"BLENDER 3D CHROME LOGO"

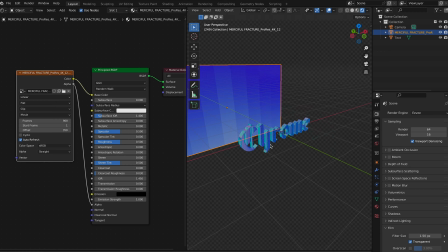4:09 You can adjust this however you want to. Next, let's add a light.
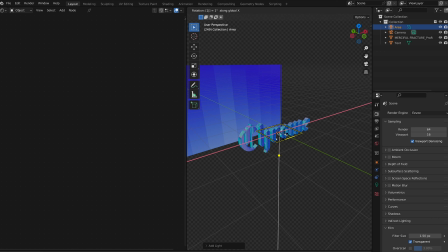4:14 We're gonna go with area. I'm going to rotate mine up because I want it to shine from the bottom.
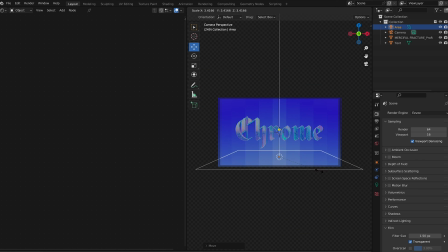4:20 Just move it down a little bit. Gonna scale it up, that way it's just covering the entire thing, and turn the power up to 100.
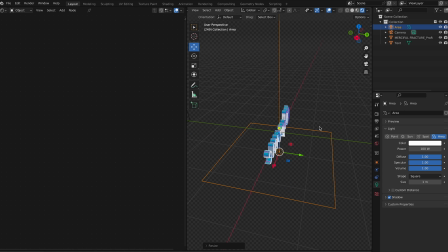4:28 Now we have this nice glow coming from the bottom. I'm gonna do the same thing again. We're gonna go to light, area. I'm going to not delete it, but I'm going to rotate it and then move it up a little bit.
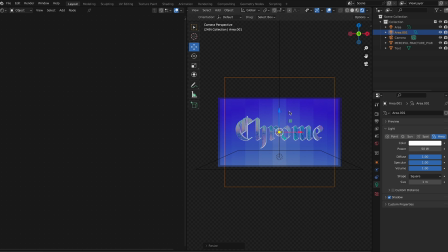4:42 That way it's shining behind it, scale it up, change the power to 100. And then I'm just gonna slightly tilt it down. That way it's shining a little bit from behind it and pointing down at it. That looks good right there. Now that you have finished your logo, let's go ahead and bring it to life.
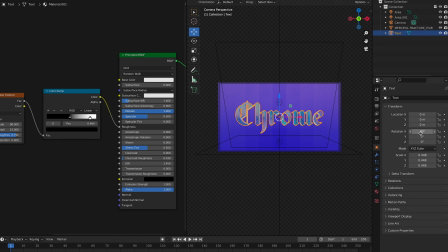5:00 Let's start off by animating our Chrome text. I'm gonna go over to Object. I'm gonna place a keyframe at the beginning of my clip. Go over to the end of where I want the animation to finish. Place some more keyframes because I want it to end like that.
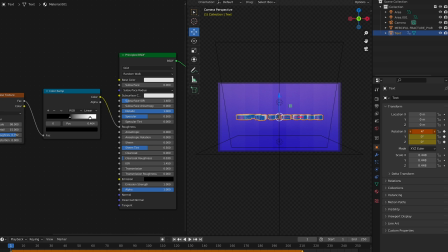5:17 I'm going to go back to the beginning and I'm just going to kind of play with this. I'm going to maybe have it start facing up. Maybe turn it to the side a little bit. Kind of like it's revealing itself to the camera. Go ahead and place my other keyframes. Let's test, see what this looks like.
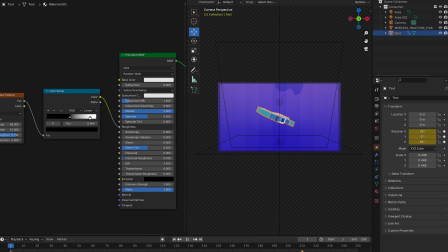5:39 Okay, that looks good. Nice, cool little animation. I'm just gonna play with the position a little bit just because I want it to stay somewhat centered when we have the animation. Just play with it a little bit. Don't forget to hit that keyframe. And now I'm gonna hit play.
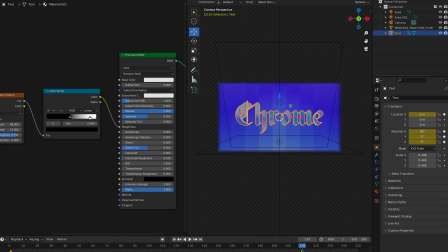5:59 It looks a lot better. And we just animated our text.
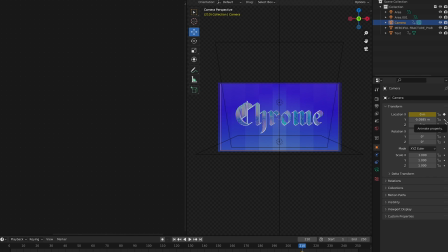6:05 Now I wanna animate the camera. I'm gonna go ahead and select it, go over to Object. I'm going to hit the Y location, and then we're gonna just play with the rotation a little bit too. Let's zoom in all the way, or as much as we can. I just wanna rotate it.
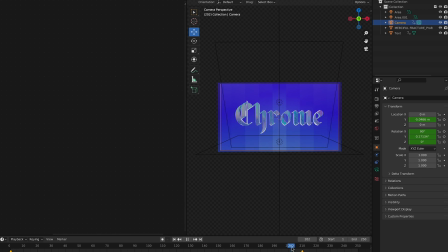6:24 I think 40 degrees is good. So now when we hit play, the camera is rotating and it's moving away from our subject.
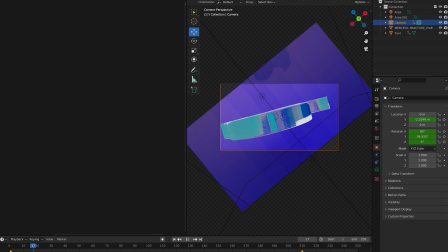6:32 Just makes it look really interesting. Just keep playing with it a little bit. Like, that looks pretty good right there. Nice and smooth.
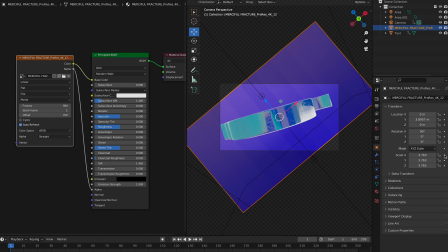6:44 Now the only thing that is messed up is our background.
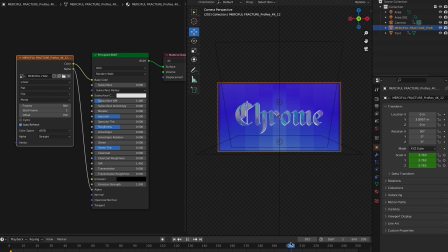6:47 It doesn't fit all the way, so I'm just going to go ahead and make some keyframes and just make it fill the whole frame the whole time.
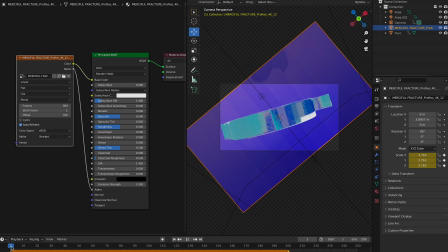6:53 I'm actually going to have it start off really big, and by the time you get to the end, have it shrink a little bit. You won't notice it on camera, but it'll help it fill the frame the entire time.
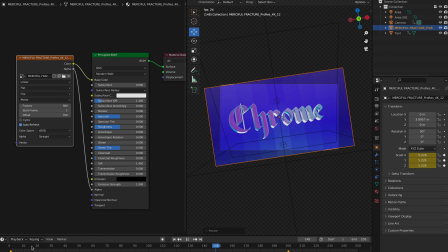7:05 So go ahead and just play with the keyframes. Okay. That looks good. Basically, just keep messing with this until you get it to a place where you like it. I'm just gonna speed through this. But once you get to a place that you like it, it should look like this.
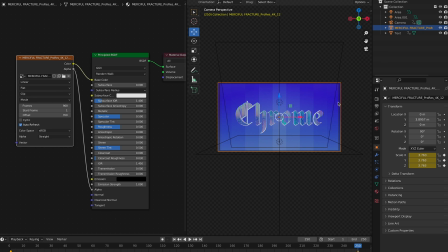7:23 Nice and smooth, nice and crisp. And there you go, you just have your first animation.
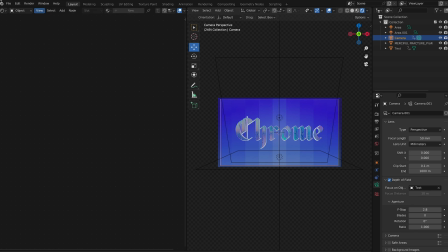7:28 Let's add effects. So go ahead and render your image real quick. That way we have a base to work off of.
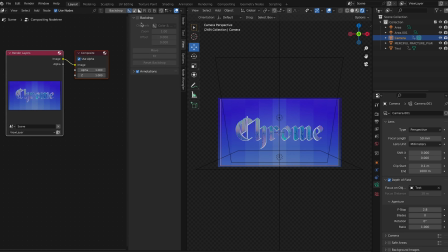7:35 We're gonna go to Compositor, select Use Nodes, and then we're gonna make sure we have our background on. And in order to see it, we're gonna hit Viewer, pull up the Viewer node,
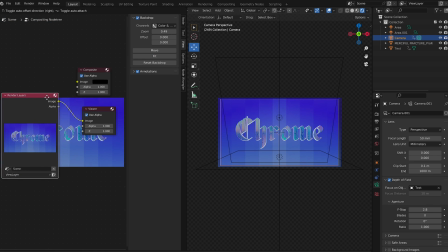7:47 connect the image over to the Viewer node, and hit Fit.
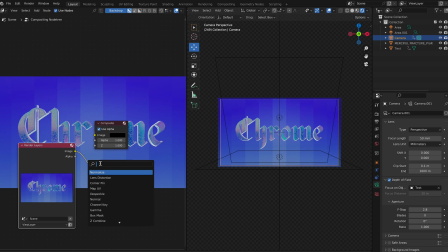7:52 I'm just gonna move it around that way I can see it. Now we're gonna add some effects to this. We want it to glow, so we're gonna type in Glare. And what that's gonna do is give it a nice little glow effect, and just play with the settings and get it to a place where you like it.
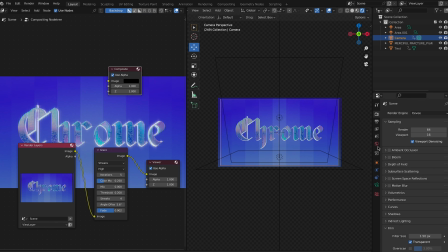8:06 You can copy mine if you want to. I don't want mine to be super harsh. I'm just gonna make it pretty soft. Make sure you select Bloom just to get some natural glow. That looks really good.